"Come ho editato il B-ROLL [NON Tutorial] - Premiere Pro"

Ecco quello che ho fatto in bene o male tutte le clip è stato quello di tentare di aggiungerlo in post produzione. Non è la stessa cosa di registrare a 24 fps ma si può provare un po' a ovviare il
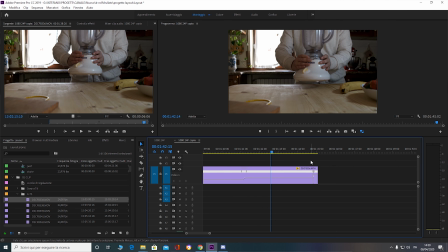[8:10]
problema. quindi con molta parsimonia cerchiamo di applicare questo effetto che è la sfocatura direzionale per prima cosa nidifichiamo la clip e poi
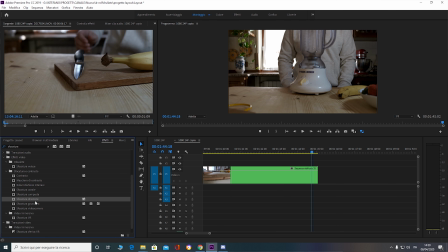[8:21]
applichiamoci questo effetto effetto che deve corrispondere ai movimenti di camera le transizioni
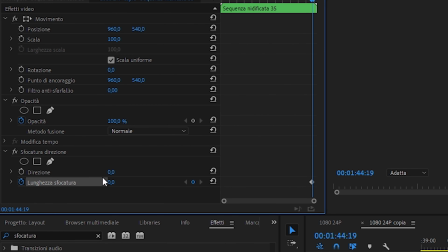[8:26]
ai passaggi darei un valore che parte da zero e in 3 4 frame si porta a valere circa 10 11 12 massimo poi possiamo selezionare la direzione a seconda appunto del movimento della nostra camera l'ho fatto praticamente in tutte le clip dove c'è un movimento netto e l'esempio è questo
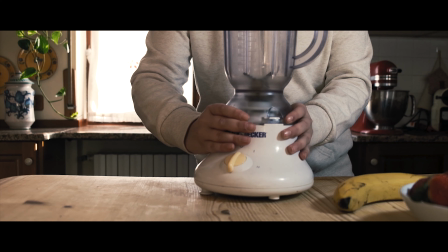[8:44]
clip senza blur clip con il blur e il tutto mi sembra leggermente più piacevole in questo modo bene poi che altro un livello di regolazione generale per
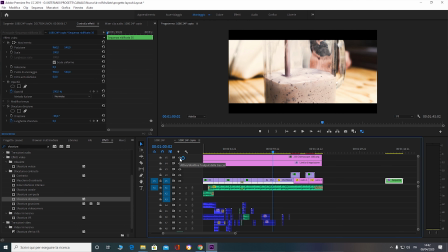[8:55]
la color le bande nere e micro regolazioni selettive sul colore delle singole clip ecco in questa parte non vorrei soffermarmi molto altrimenti diventerebbe un tutorial se volete una spiegazione per quanto riguarda la color ci dedichiamo un video a parte un capitolo a parte ultima curiosità che mi sembra utile è qualche overlay video
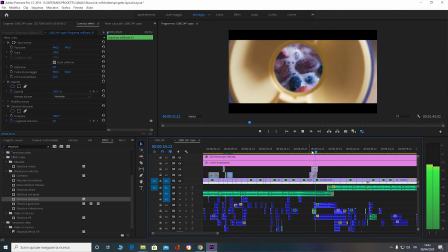[9:17]
in questo caso abbiamo semplicemente un overlay di flare giallo che ci permette di rendere questa transizione più carina in quest'altro punto ci sono delle particelle
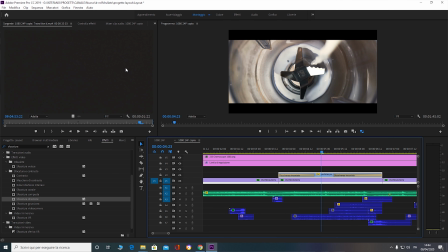[9:27]
bianche con opacità molto molto bassa per renderle quasi impercettibili che
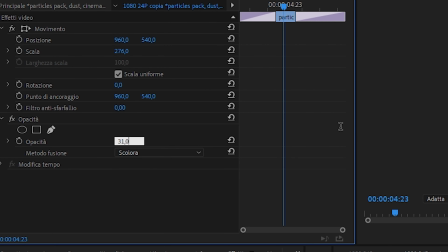[9:32]
davano quel tocco in più alla clip stessa cosa succede in quest'altra parte sul taglio
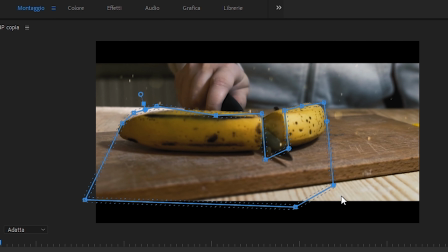[9:37]
della banana dove grazie a una maschera queste particelle si portano ad essere solamente
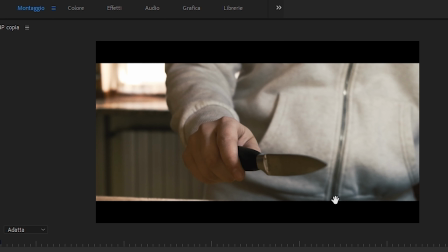[9:43]
nella parte superiore della banana e ovviamente è un effetto finto non esisterebbero mai delle particelle del genere ma dato che la clip è veloce vengono percepite semplicemente come uno schizzo giallo che nel contesto può anche starci bene abbiamo detto quasi tutto l'ultima componente è quella degli effetti sonori che sono assolutamente fondamentali in un b-roll di questo tipo mi sono appoggiato molto ad epidemic sound
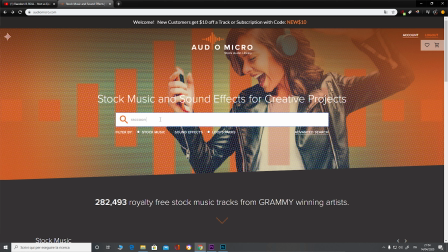[10:11]
e ad audio micro che sono entrambi ad abbonamento ma ci sono tante librerie gratuite
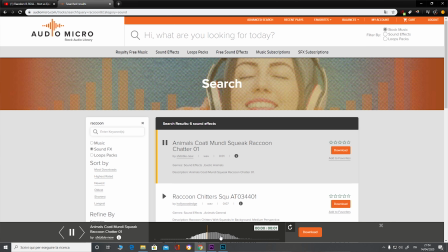[10:16]
da questo punto di vista è molto piacevole fare questa parte del mio avviso
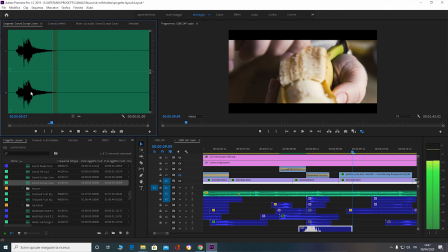[10:21]
questo suono che da quello che dice epidemic sound è una spada l'ho utilizzato nel punto in cui viene sollevato il coltello perché il suono che avevo registrato io fatto tra l'altro con questo tasca ma non mi piaceva troppo la cosa bella è che potete associare ad oggetti dei suoni che concretamente non c'entrano troppo con quell'oggetto ma che nel contesto del montaggio risultano essere efficaci il suono di un coltello ci stava poco era molto più efficace d'impatto il suono di una spada e questo può essere applicato praticamente su tutto molti altri suoni invece come ho già detto sono stati registrati con questo registratore esterno vi lascio la scheda della recensione qua sopra se potete registrare il suono per conto vostro nel caso non lo trovaste nel caso fosse particolarmente complicato o nel caso aveste tempo e quindi man mano fate i vari passaggi potete anche starli a registrarli vi risparmiate un po' di lavoro e avete già tutto pronto, fatto per conto vostro. Comodo anche questo. Vi faccio sentire una parte del video solamente col sound design.
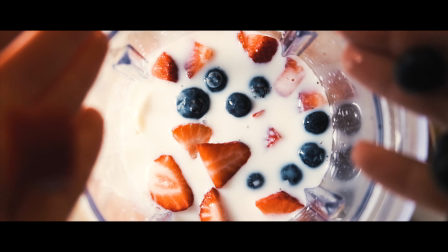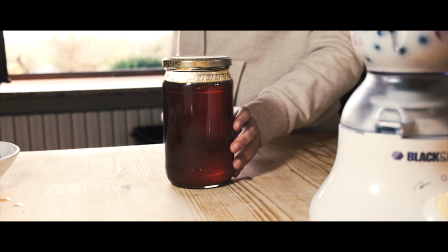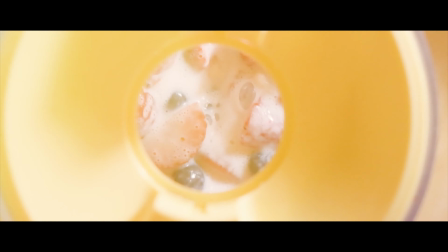Ecco capite bene che è una componente importante, anzi importantissima. Quanti suoni mettere, quando sono troppi, quando sono troppo pochi. Il mio consiglio è di fare proprio così, disattivare la traccia della musica per un attimo e sentire il vostro progetto solamente con i suoni.